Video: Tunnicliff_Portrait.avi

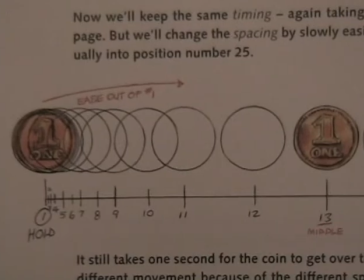Slow in is when you animate something so the in-betweens are closer in the beginning of a movement, so it seems to move slow in the beginning.
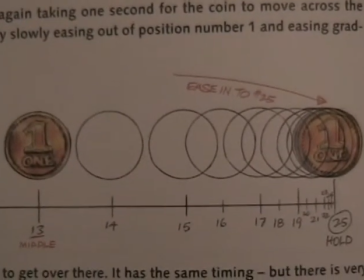Slow out is when you animate something so the in-betweens are closer at the end of the movement,
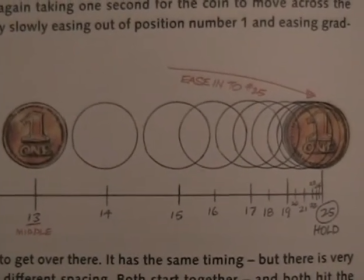so it seems to slow down at the end.
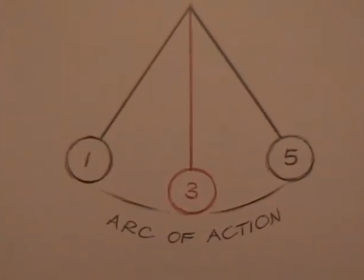Arcs are when something moves in a smooth curve.
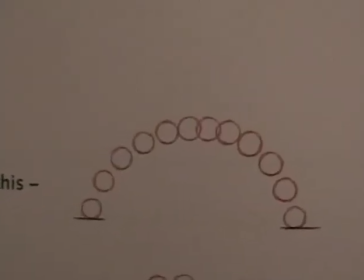Here we see a ball moving on an arc, giving it a natural feel. While here it looks erratic and chaotic.
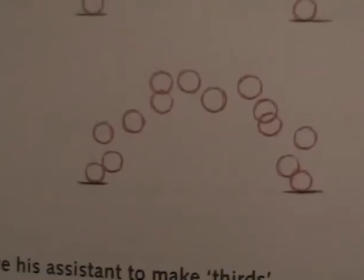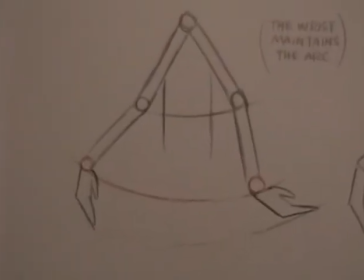And as we see here, the elbows, wrists,
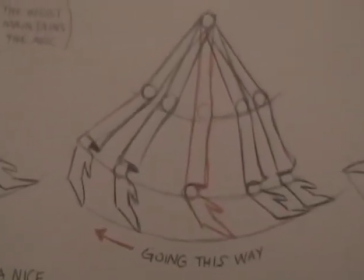and even fingers follow an arc, which gives it a sense of being realistic.
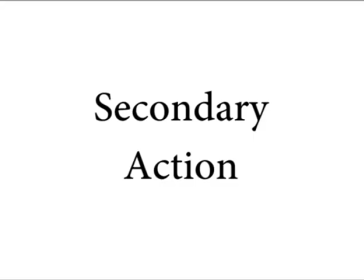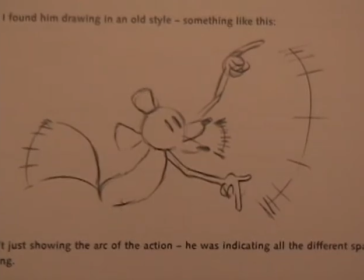Secondary action is when you animate something so that it does not distract from the primary action, but still keeps the scene alive.
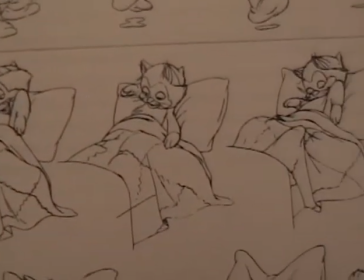Here, we see the primary action of Figaro settling into bed,
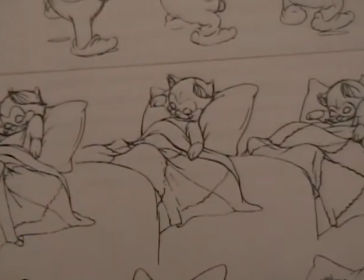but the pillow moves slightly to help the scene look realistic.
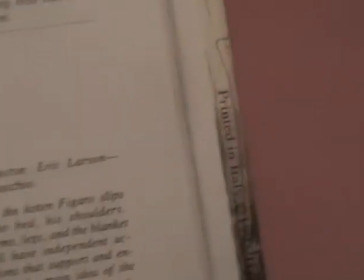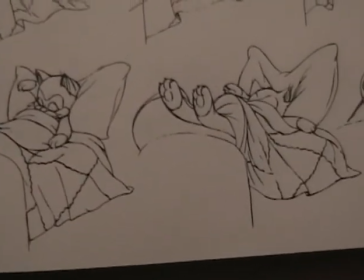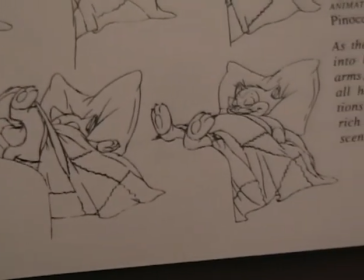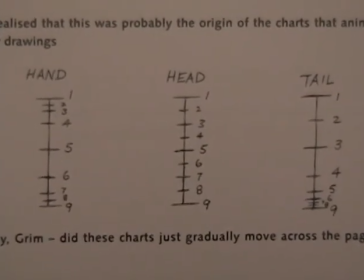Timing is how you arrange the frames of the movement to create a sense of speed or even a feeling.
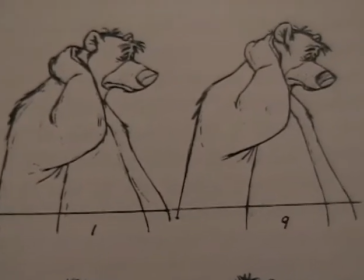Here, we see Baloo from the Jungle Book thinking deeply.
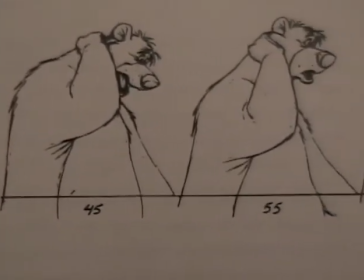Notice how the timing is spread apart and uneven.
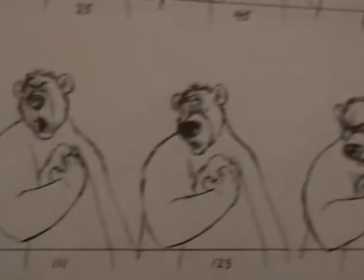This creates a slow movement, which brings a feeling of gloom to Baloo.
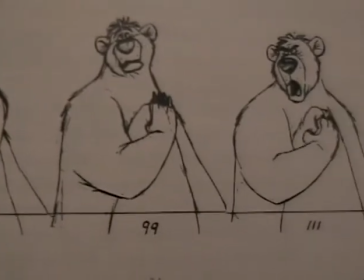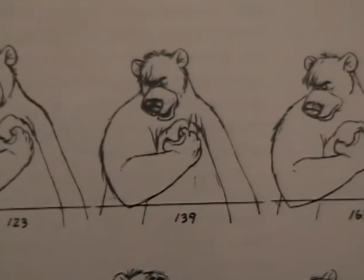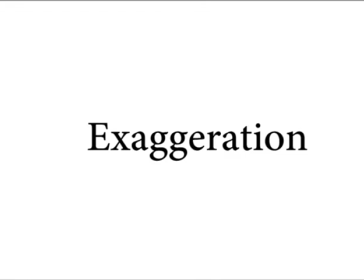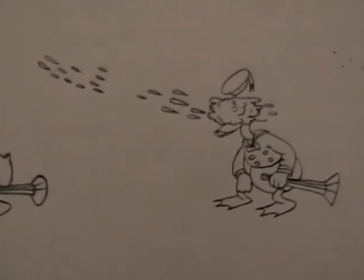Exaggeration is when you animate something to do something that can't be done in real life in order to emphasize a feeling.
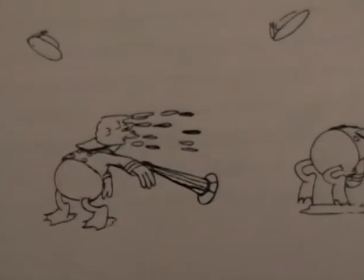Here, to emphasize the force of the ice cream hitting Donald Duck,
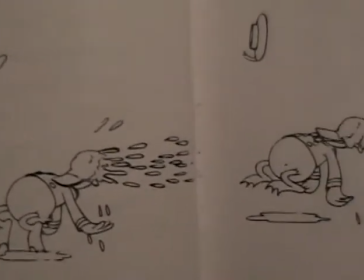Donald Duck is animated to lift up in the air for a brief second.
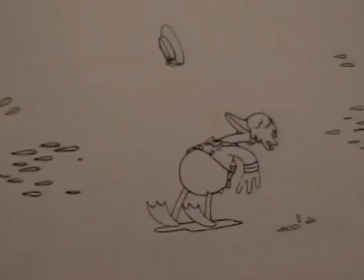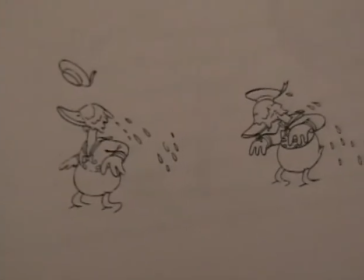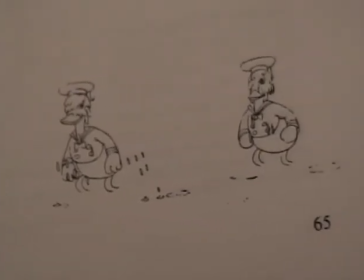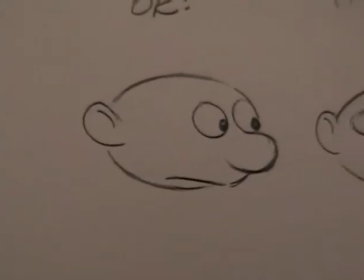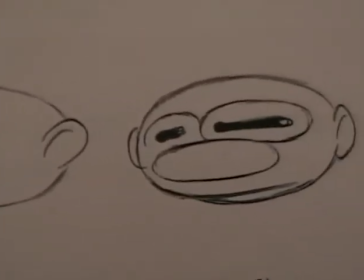And here, this guy's face is stretched to give the look of a fast movement.
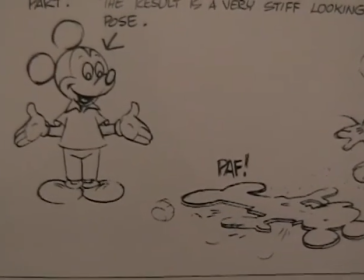Solid drawing is when you avoid animating your character symmetrically
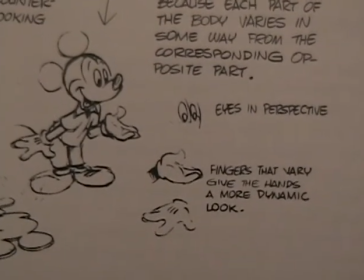and adjust the character's body parts, creating an interesting image.
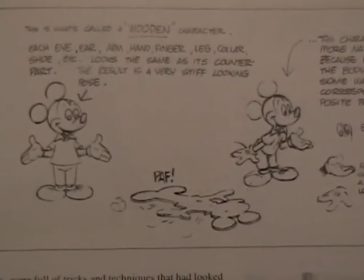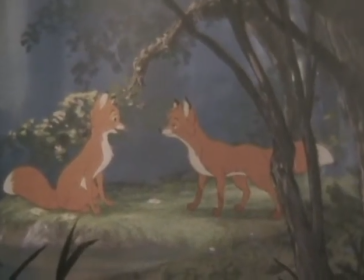Here, we see Todd and Vixie posed in between some trees that create an interesting image.
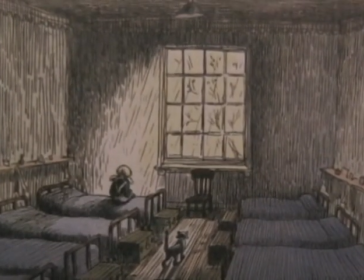And here, we have a girl alone in a dark room with just a little light on her.
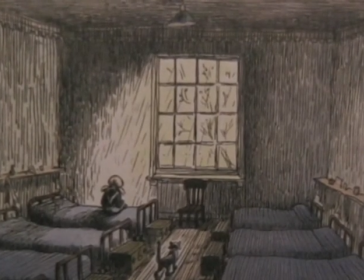This creates a sense that the girl is sad.
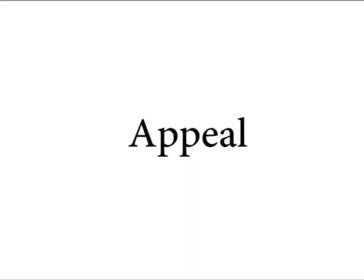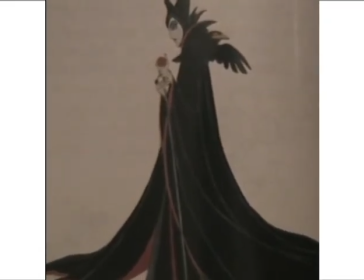Appeal is how a character looks to create an understanding of a character.
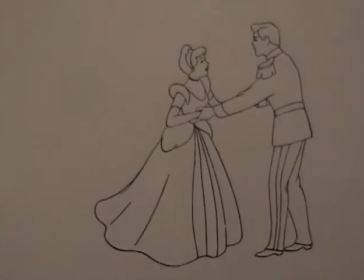Here, because of the clothes of Cinderella and the prince, they look like royalty.
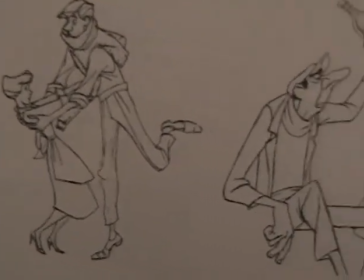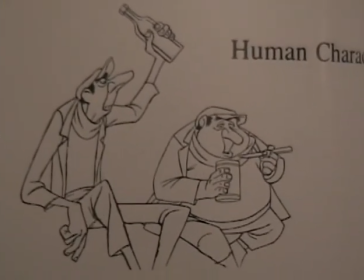While Jasper and Horace Bandon look like thugs because of their clothes.